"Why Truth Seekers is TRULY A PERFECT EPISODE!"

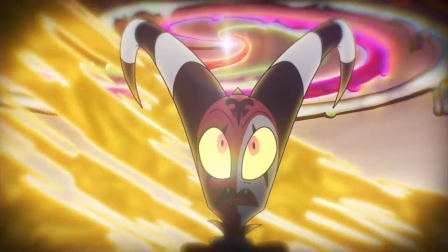For now, I'm just gonna say that Blitz's whole sequence is a phenomenal use of twisted animation to present a character's twisted views on love and his self-worth, and it's absolutely fantastic. And as a nice breather after all that madness, when the gas finally clears and the duo are back in the real world,
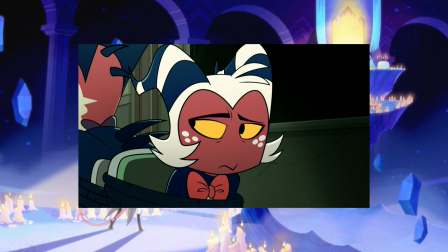we get this wonderful moment of the two of them just talking in silence,
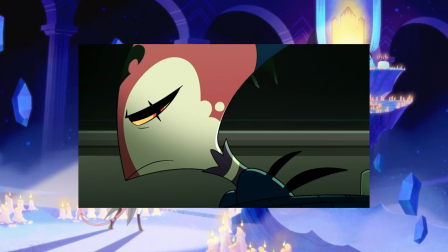taking to heart what they went through in their drug-fueled hallucinations, and just being completely truthful with each other.
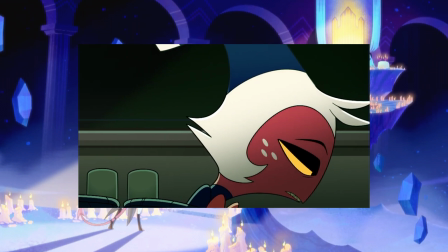There's not much I can mention about this scene other than the fact that I love it.
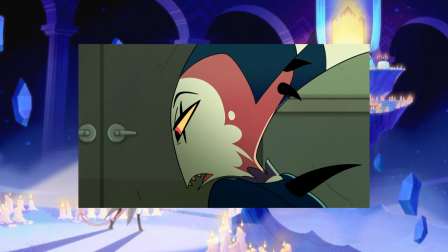Quiet scenes where two characters just casually talk often make for some of my favorite scenes in movies and TV, and this is no different.
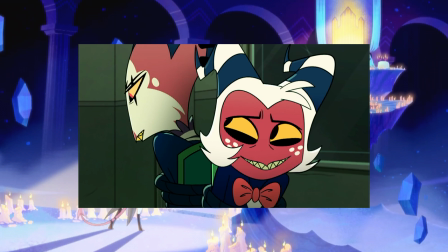And capping it all off with Blitz insisting that Moxxie use his real name instead of just saying sir is just such a nice way to show that they really have grown closer over this experience.
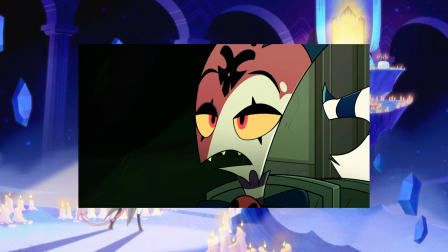They changed for the better, and we were there for the insane ride. Just fantastic.
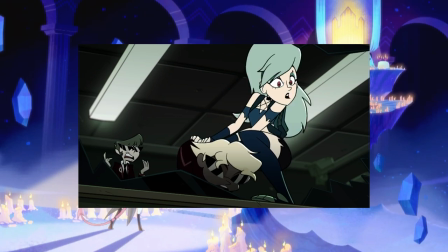But that's enough time for mushy sentiment because Millie and Loona are here for the rescue, leading to the third and final part of the episode, KC, the action scenes.
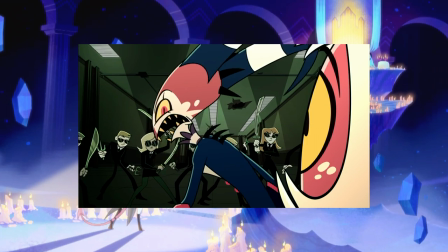This is a part of the episode that really doesn't need much explanation.
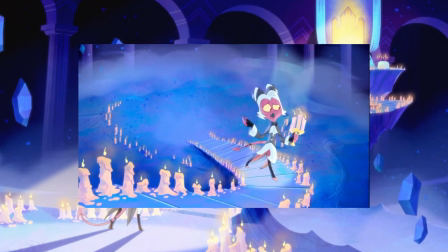If you thought that Moxxie's bad trip was an excuse for the animators to flex on us, well, it was, but this is an even bigger one.
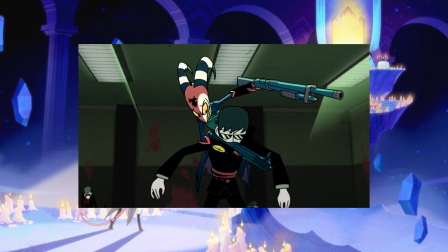Multiple minutes in this episode are just dedicated to IMP wrecking shop and slaughtering tons of no-name baddies, and it looks spectacular.
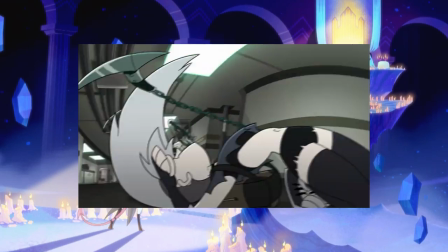They use a huge assortment of weapons and techniques, leading to tons of variety in every scene.
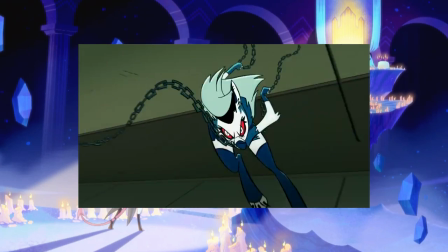The pace never slows down, leading to just non-stop adrenaline-pumping insanity.
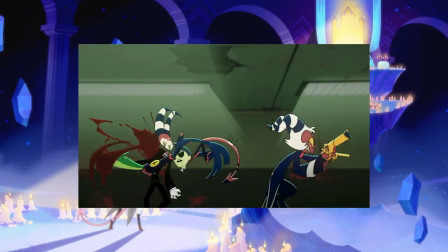They work 3D animation in perfectly with these 360 shots. Shout out to Chaos Emporium Inc. for their awesome job on these, by the way.
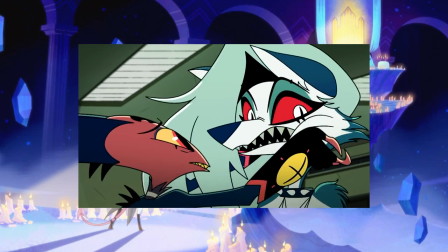And like I said before, they expertly wove in jokes and dialogue that add so much personality to the fight and perfectly show off everyone's strengths and fighting styles.
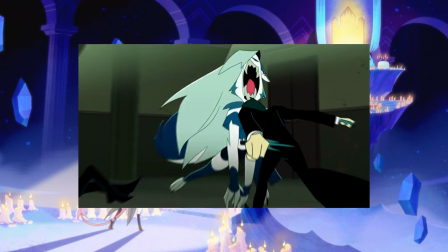Luna's a hellhound, so she tears into people with her teeth.
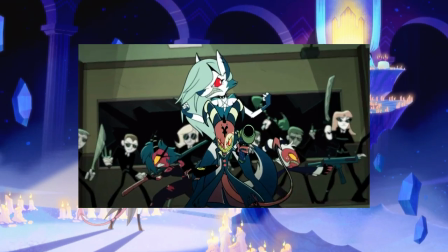And even though she brushes off Blitz's public affections, she does still make a clear effort to protect him here, which is adorable.
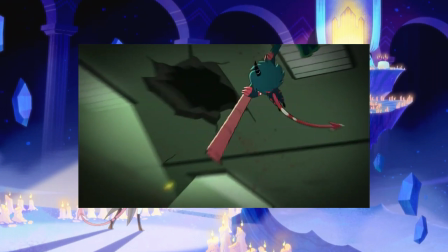Millie's petite, but she hits like a truck. And she's definitely strong enough to lift this gigantic battle axe because we saw her open a mouth of a kaiju fish back in Spring Broken.
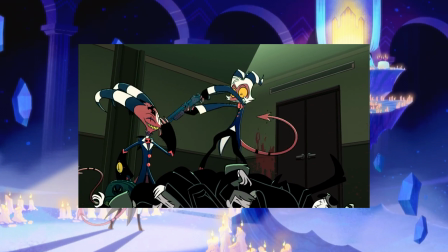Moxxie's a master of ranged combat, and even when he screws up, he always finds a way to make things right, just like we saw in Murder Family.
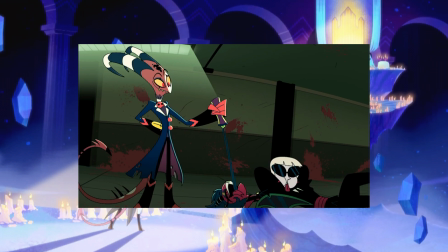And not only does Blitz get a moment with each of his employees, showing that he really is willing to open up more to others,
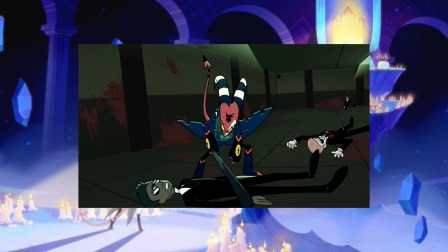but we get further proof that he's a master of every weapon under the sun,
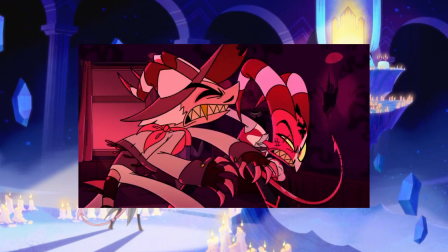from knives to guns to his own bare fists, and he makes sure to always bring plenty of tools with him on the job.
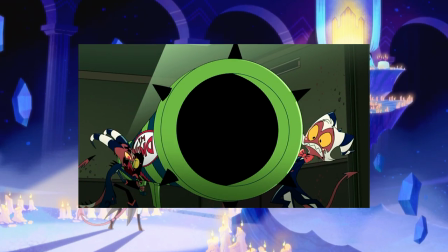Again, this guy carries around a gigantic rocket launcher named after his Johnson.
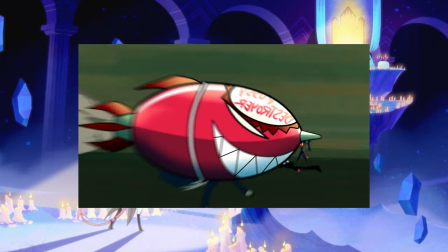Like, what else can I say?
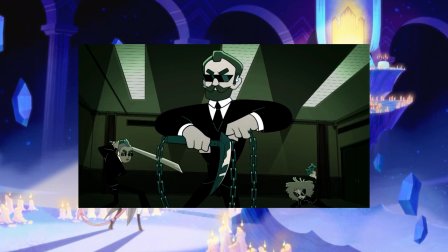Also, I gotta give credit to these scenes for showing that despite all of IMP's stupid decisions, they are an extremely formidable army when push comes to shove.
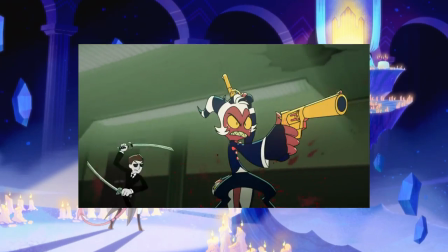Like, these guys are one demon foursome you do not want to mess with. Remind me again how many Agent Smith weebs they killed during these action scenes?
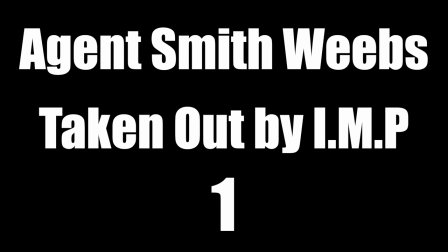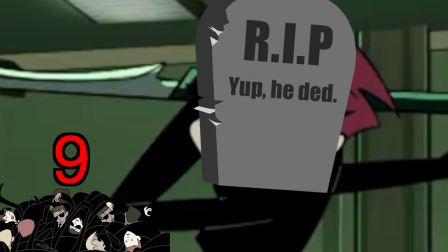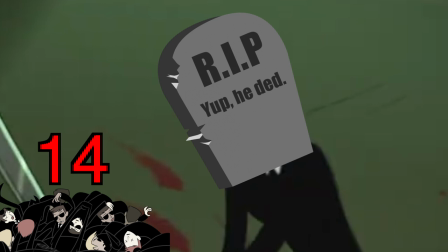Death.
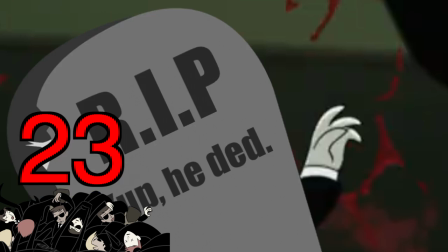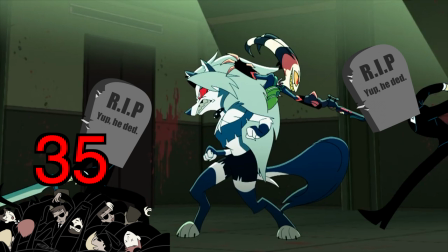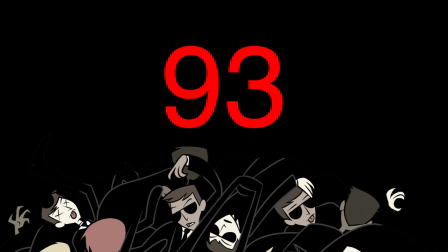Thank you!
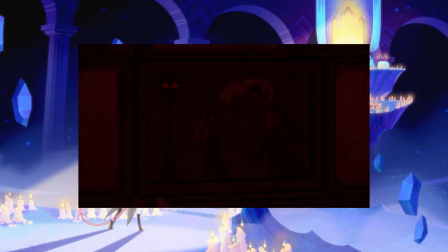And just when you thought things couldn't get any more awesome, our favorite pansexual Big Bird shows up and scares the colonic contents right out of Agents 1 and 2,
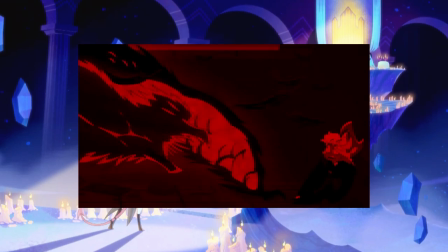leading to probably the scariest scene that Vivzi and company have ever produced. It's weird, right?
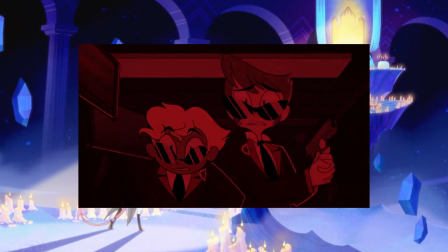So many shows about demons, and yet this is probably the first true horror scene that they've ever done.
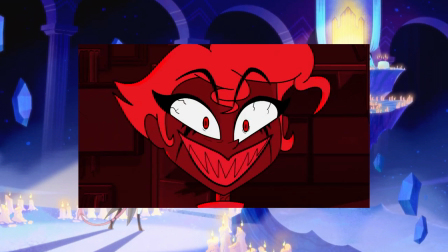But they completely sell it, with the eerie line delivery, the Exorcist-style head-turning, and the insanely creepy design of Stolitz's true form.
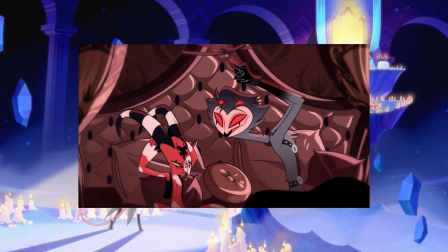Yeah, this guy may be a submissive little dove in the bedroom, but when you look at the underworld leaderboard,
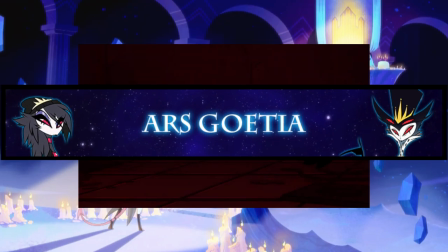he is still extremely high up there, and scenes like this make it clear why that is.
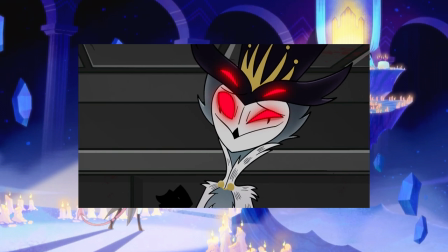So in the end, it looks like everything managed to work out in this episode.
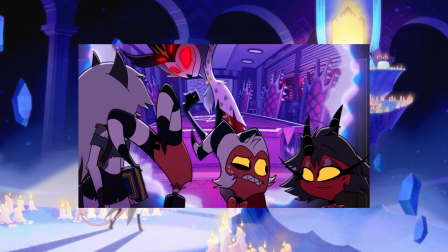Blitz is more open, Moxxie's more direct, the team came out mostly unscathed, the Stolitz shippers are having a field day, everything looks good to me.